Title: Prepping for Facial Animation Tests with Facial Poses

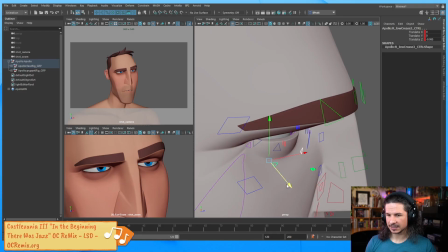[65:46]
And really start getting those bags under the eyes there. If I bring it out, you can see how that smooths it out. And we start making him feel a little bit more awake. I want these big, heavy bags under his eyes.
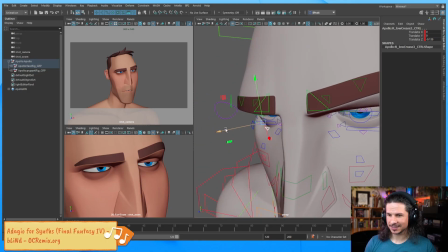[66:02]
Like he hasn't slept in months. He's an animator.
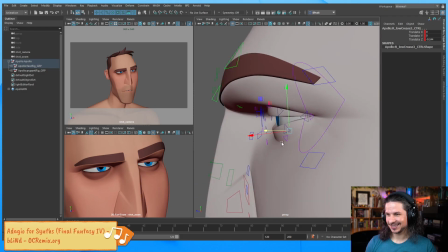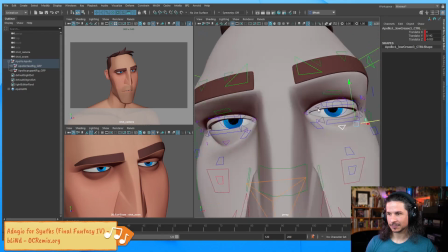[66:11]
Let's push that a little bit there. I'm going to try to push the skin above the eye here just a little bit more.
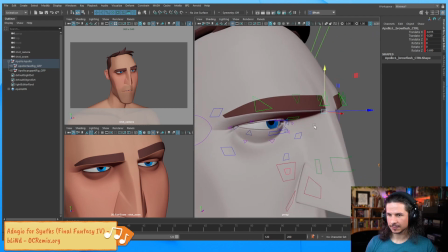[66:21]
Something like that. Okay.
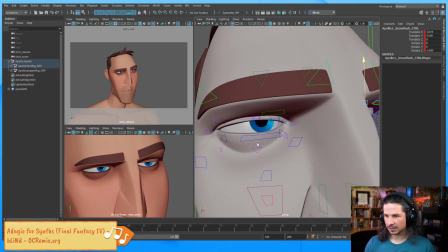[66:28]
What else can we push? I think the lower lid can be exaggerated a little bit on this eye. Push that curve. It's kind of flat and even, so I want to push the line weight of the curve, like we talked about earlier.
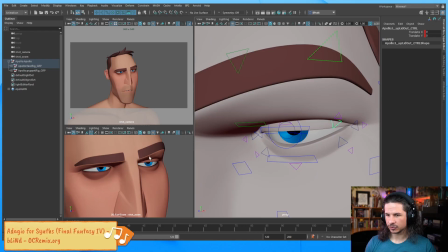[66:46]
This eye is starting to get a little weird droop in it, so I'm going to just exaggerate a little bit of the curve here.
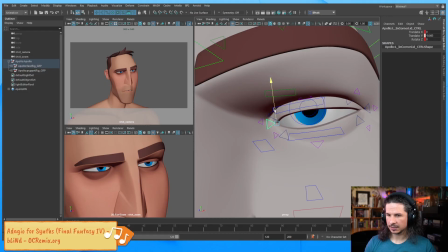[67:02]
And let's actually bring the eye corner down here. So it starts to curve down right there.
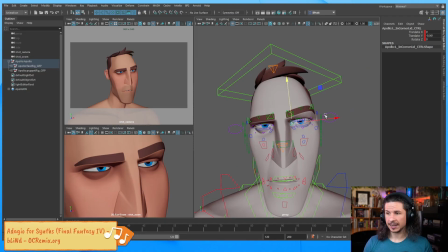[67:10]
Now, another thing you can do when you're animating eyes is don't forget that you can scale them. So I can take these eyes and just kind of scale them down a little bit to really add to that squint, or I could scale them in to make them really tiny if I wanted to.
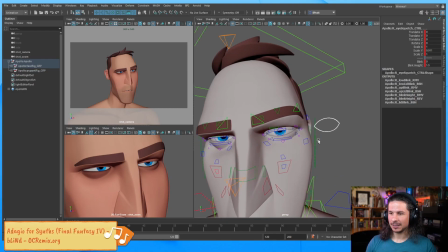[67:28]
In this case, I might just scale them down just a tad. And let's take the pupils here.
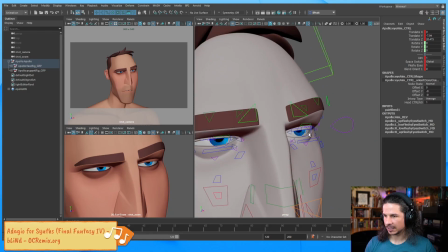[67:37]
Where are they on this? Right here, I think. Yeah.
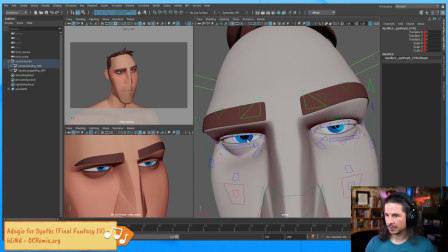[67:43]
So let's take the pupils, and if he's tired, usually your pupils will start to kind of relax, which kind of opens them up a little bit. So let's kind of do that.
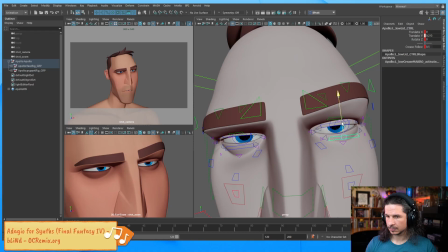I want to relax that lower lid. It was covering up the iris so much that he's starting to look like he's squinting. So I want it to just like touch the very bottom edge right there.
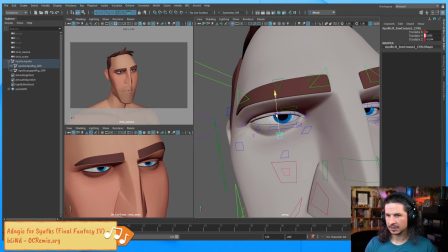[68:20]
And let's take this and maybe bring this up just a little bit. Actually, I like both. Up makes it feel like he's really trying to keep his eyes open, like he's trying to force his eyes to stay open.
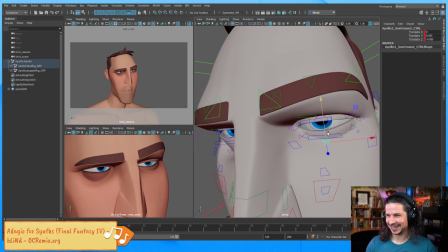[68:36]
Down, you really just get those bags. I kind of like that. Yeah, that feels good. And push that shape of them. The eye bags underneath, they follow your eye socket, so usually they'll kind of pull out slightly.
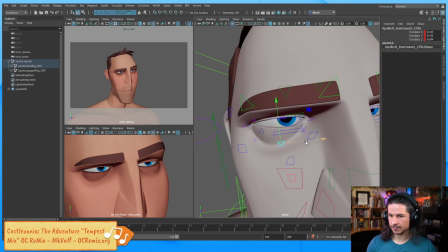[68:55]
So kind of this way. It kind of adds more directionality to the face.
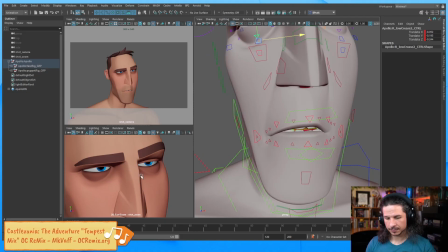[69:02]
Now, going to the mouth here, one thing I need to push is the silhouette of the teeth.
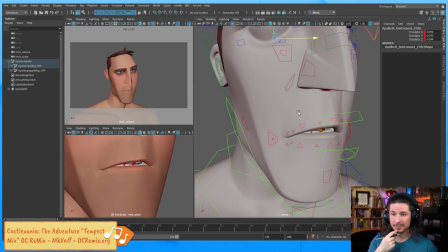[69:10]
The teeth, right now we're seeing a little bit of the top teeth, a little bit of the bottom teeth. They're kind of messy.
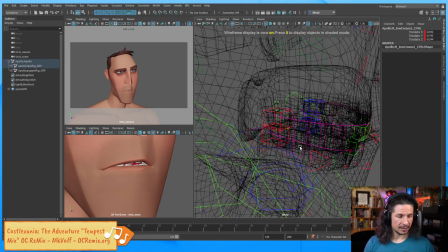[69:15]
So I want to simplify this. Now, which teeth do we show and how do we show it? Well, it's up to you, really. Typically, when someone's really energetic, you'll see more of the top teeth. The lip gets pulled up, and you tend to see more of that. If a character's tired and everything's dragging down, you're going to see more of the bottom teeth. So in this case, I probably want to show a little bit of the bottom teeth.
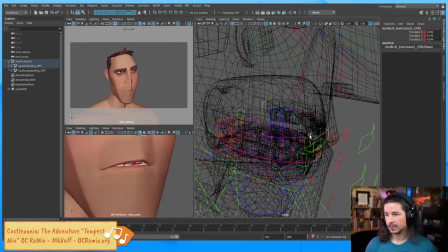[69:41]
It'll show that the face is dragging down. So what I'm going to do, just for simplicity's sake, is I'm just going to move the top teeth out of the way, take the bottom teeth, and I'm going to rotate them because I don't want to see the molars.